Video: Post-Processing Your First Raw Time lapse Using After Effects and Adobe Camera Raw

So we are done with our shooting. So we have got quite a lot of time lapses. Now let's look at how to post-process these time lapses. So in the first time lapse we are using the simplest setup we are using After Effects and Adobe Camera Raw. So this time lapse does not have any parameter that is changing over time. So in this particular time lapse the first time lapse that we shot that is of the mist covering up the mountain so we all the settings are constant in that there is no shutter speed is not changing, aperture is not changing, so ISO is not changing, everything is constant. So what we have to do is to correct one camera row file and apply that to the entire sequence.
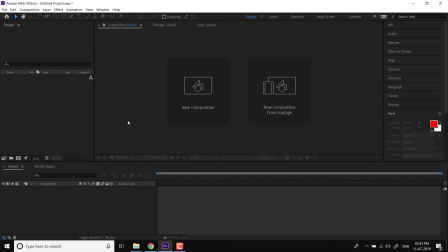0:40 So that's what we are going to do. So I'm in After Effects, I'm importing the time lapse.
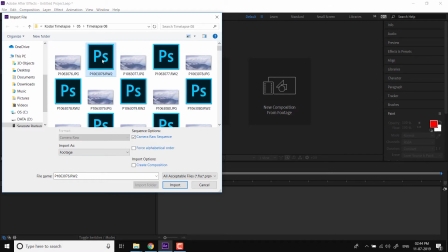0:47 So make sure that the camera row sequence is ticked. So this makes sure that the entire sequence is imported, not just one image.
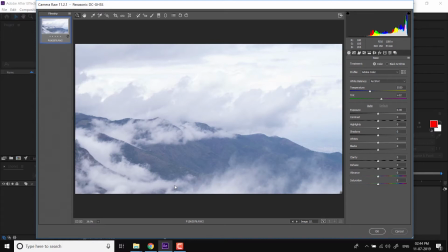0:55 So import the entire sequence. So, the camera row dialog box is open here, so now let us take it to where we want it. So first thing that I would like to do is to check with the profiles, the camera profiles. So right now it is using the Adobe color, the default profile of Adobe camera row.
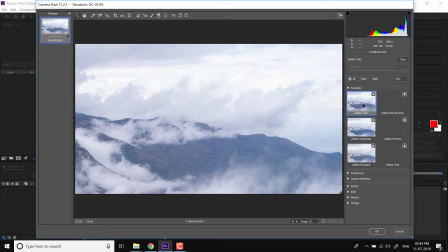1:15 So you have a different profiles of camera row profiles or you could even choose the profile that is there in your camera.
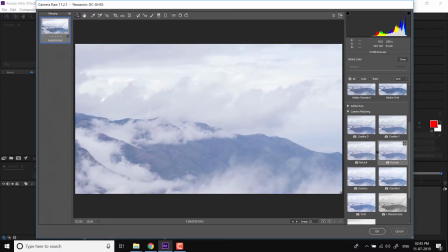1:23 So, these are the modes or camera profiles that is available in your camera. So, in this case I am trying to use Adobe landscape,
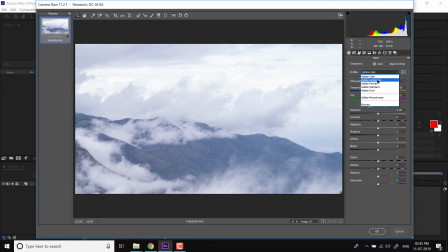1:32 so there is a little difference between Adobe color, a little more punchier, so the landscape mode even in the camera is little more punchier than the default mode, so I am using this profile. Then what I wanted to do next is, dehaze the image as it is a very misty foggy condition,
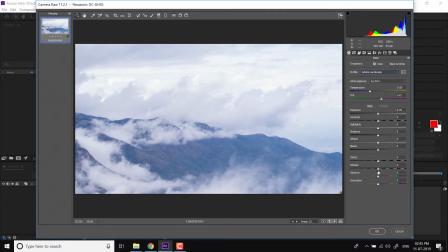1:50 so we had we wanted to remove whatever atmospheric haze what we had in this so I am just dehacing this little
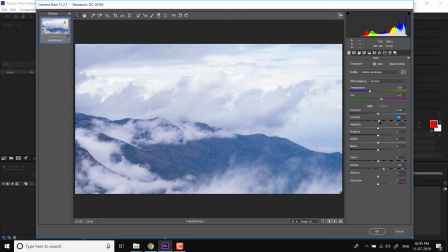2:00 at the same time I am adding contrast that also helps me to dehace or add little more punch to the image or little more contrast then I am trying to pull my whites a little so it is basically I am able
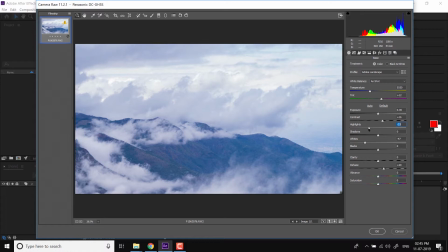2:15 to control the highlights using whites and these highlights button so i'm getting the whites in the range so you could use the histogram you could see that if the whites are getting clipped here you could see that so i'm just bringing down those whites so it's all under control little more clarity
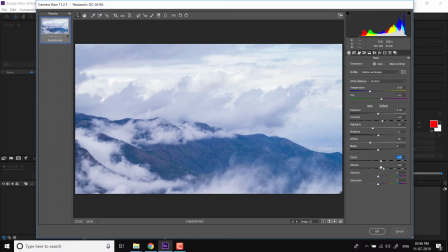2:33 clarity is basically a local contrast in this case i'm using a gh5s and it does all the all the lens corrections inside the camera itself and i don't have to do it in the post-production stage and if you wanted you could adjust the white balance you could maybe use a preset mode to change
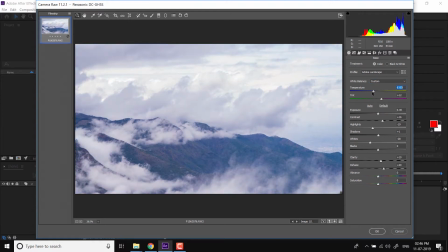2:51 your white balance in this case I'm just slightly removing the blue that is there so the this slider helps me to change the white balance so I'm just changing the white balance here a little so I'm just removing a blue a little the original as short had
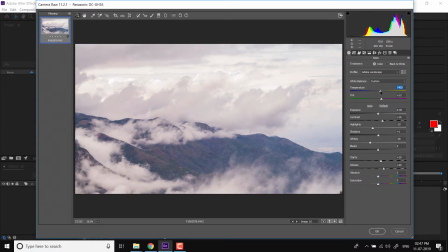3:06 a little more blue I'm just removing the blue I don't want to go too much yellow also so I am removing a little blue from the time lapse. If you wanted to make a little more dramatic you could introduce a graduated
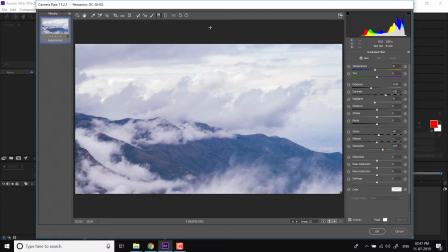3:21 filter make these place little more contrasty or so I will just add little more detail to this clouds and bring that those clouds little
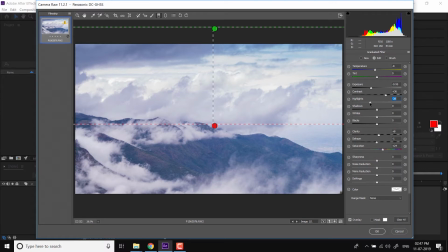3:33 down so I have already interested I am just bringing down the highlights little more for sure and my adding a little blue to the clouds so I have little more dramatic clouds so anytime if you want to adjust that you can come to graduated filter and adjust
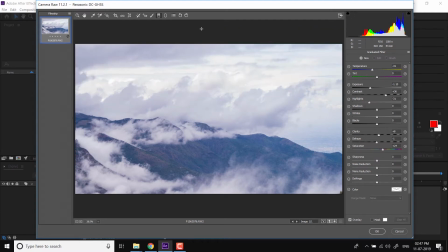3:49 this if you want to clear it you can clear it off so what it introduces little more you
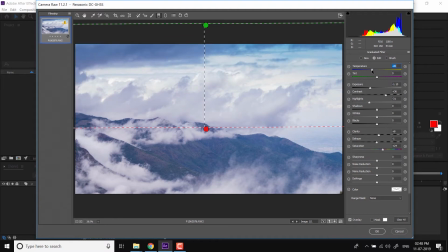3:58 could do you could make it may be more yellow this part or may be slightly bluish here my My idea is to bring a little more blue here and a little more vibrance and saturation.